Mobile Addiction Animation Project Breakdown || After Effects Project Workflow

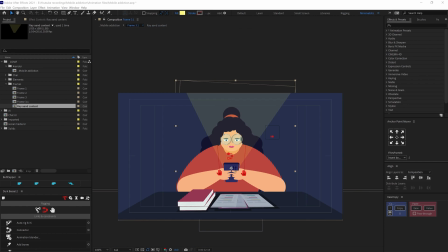241s
In this scene,
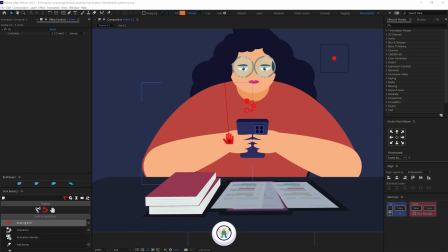243s
I reused the face rig of the character from the first frame and then again rigged the arm with Twig and animated with Twig controllers.
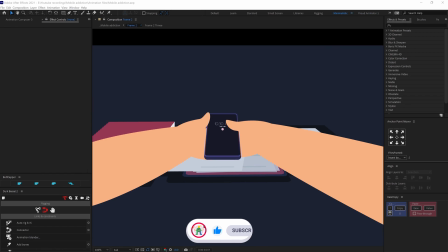251s
To add some extra details, I added a rotation animation on the thumb.
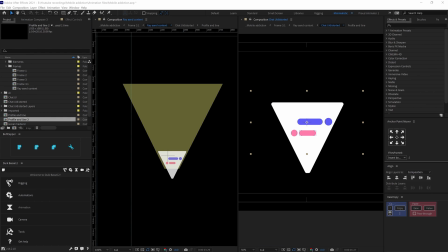257s
For the social media and the chat UI scrolling, I initially thought to distort the graphics in trapezium shape.
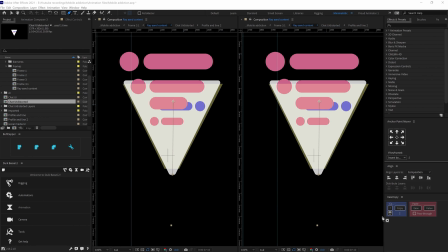263s
But that was giving a 3D look for the UI scrolling but I wanted a complete 2D UI look.
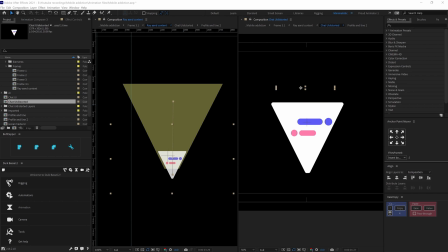270s
So, in illustrator itself, I illustrated the UI in trapezium shape and scaled up and down the inner elements based on that to keep the essence of the 2D look. Then I bought the UI in After Effects and animated scale and position when the UI is moving up.
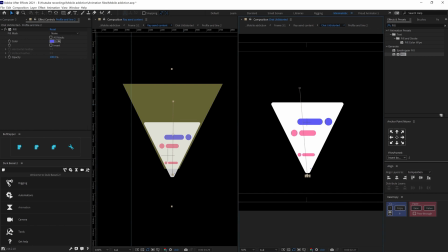287s
For the inner elements, I again animated the scale position when the UI is moving up and here is how it looks.
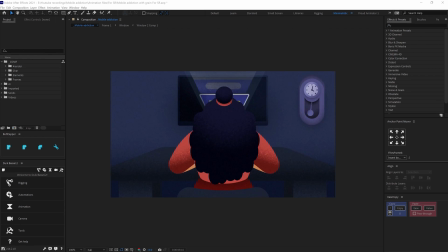294s
To transition from frame 3 to frame 4, I again added a match cut.
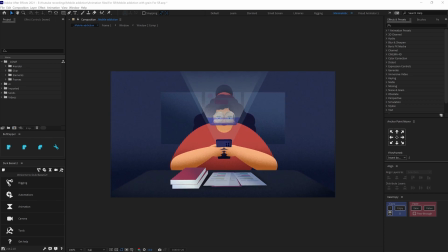300s
During the cut, I kept the UI scroll continuous to maintain the continuity in the scene.
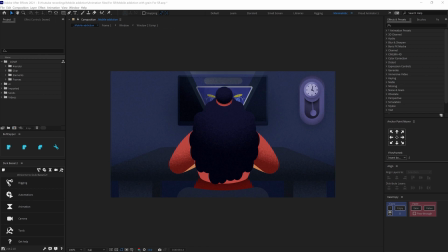305s
Then for frame 4, I used tweaked connectors again to rig the head and rig the arm with arm structures. During the social media scroll, I added some social media icon pop-up.
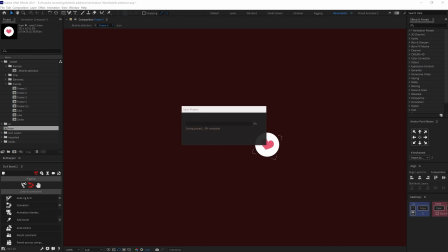317s
For the icons pop-up, I animated the icons position, scale and opacity property.
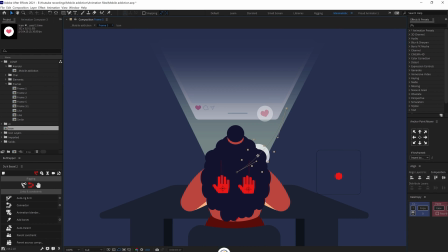323s
Then, I duplicated the icons multiple times and varied the motion path. After that, repeated the process for different icons.
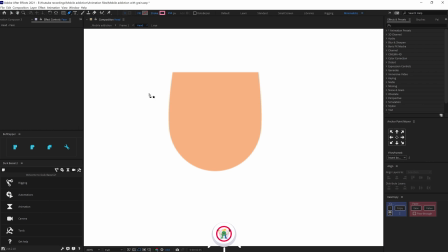331s
Now after the overall animation of the scenes are completed, I started adding grains throughout the scene.
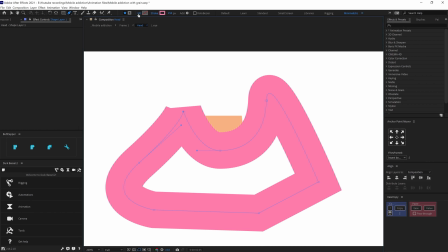337s
To add grain texture on an element,
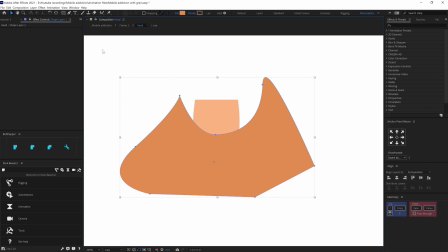339s
you need to add a shape layer for grain texture shades and then add an effect called roughing edges on the shape layer. then decrease the scale under roughen ages somewhere around 10 to 15 and also change the age type to spiky after that increase the border
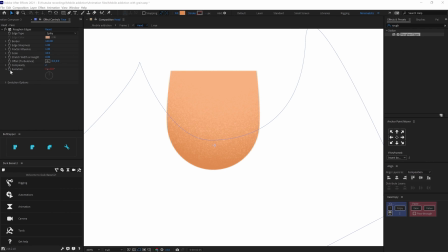356s
value and the age sharpness value and here is our grain texture so after that to animate the grain texture add a time expiration under evolution options on
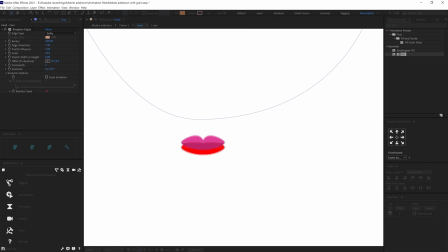367s
random speed so to add grain texture on other elements I repeated the
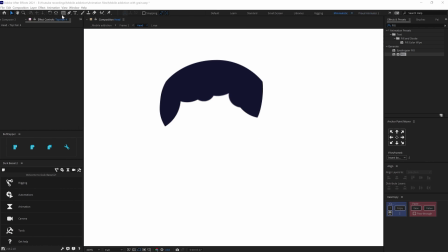372s
process over again to add grain texture throughout the scenes and then i added
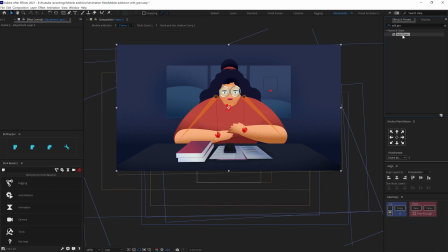377s
an adjustment layer and added an effect called add grain on the adjustment layer to add grain texture filter throughout the animation so these are the
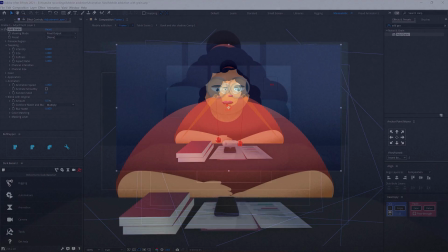386s
steps i followed throughout the project and here is how it looks so
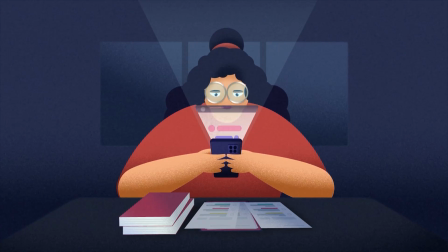391s
that is it for this video i hope you learned a few important tips and tricks
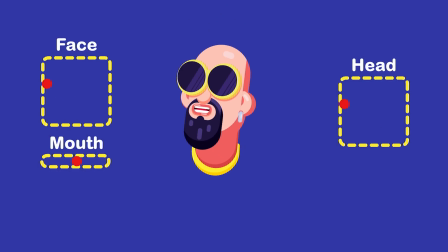395s
to help you in your project so if you want to learn how to rig face of a character with twig connectors you can check out my other
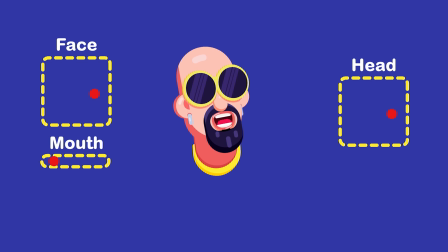404s
videos on character rigging where i explained it in full details so i will provide the link in the description or you can click on the i
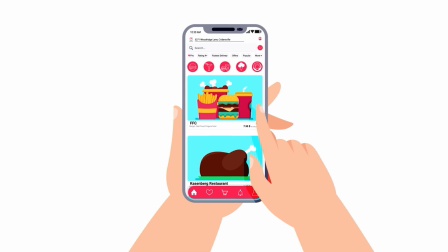411s
button on the top right corner to check out the tutorials if you want to learn how to rig hands for ui animation you can check out my other videos on ui animation where i explained it in full details so you can again click on the i button on the top right corner to check out the tutorials and also i have tutorials on how to apply grain texture in your animation so you can check out the tutorials from i button on the top right corner and i will also be providing the links in the description you can check it out from there as well so that is it for this video if you liked it then make sure to hit the like button if you have any doubt regarding the techniques then
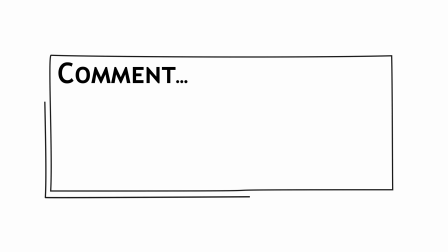449s
make sure to comment down i would be happy to help you out and if you are here for the first time then make sure to subscribe the channel
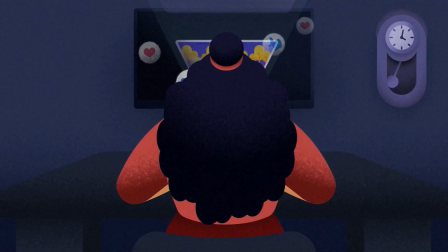455s
and hit the bell notification button to stay notified for all future updates. Until then, goodbye.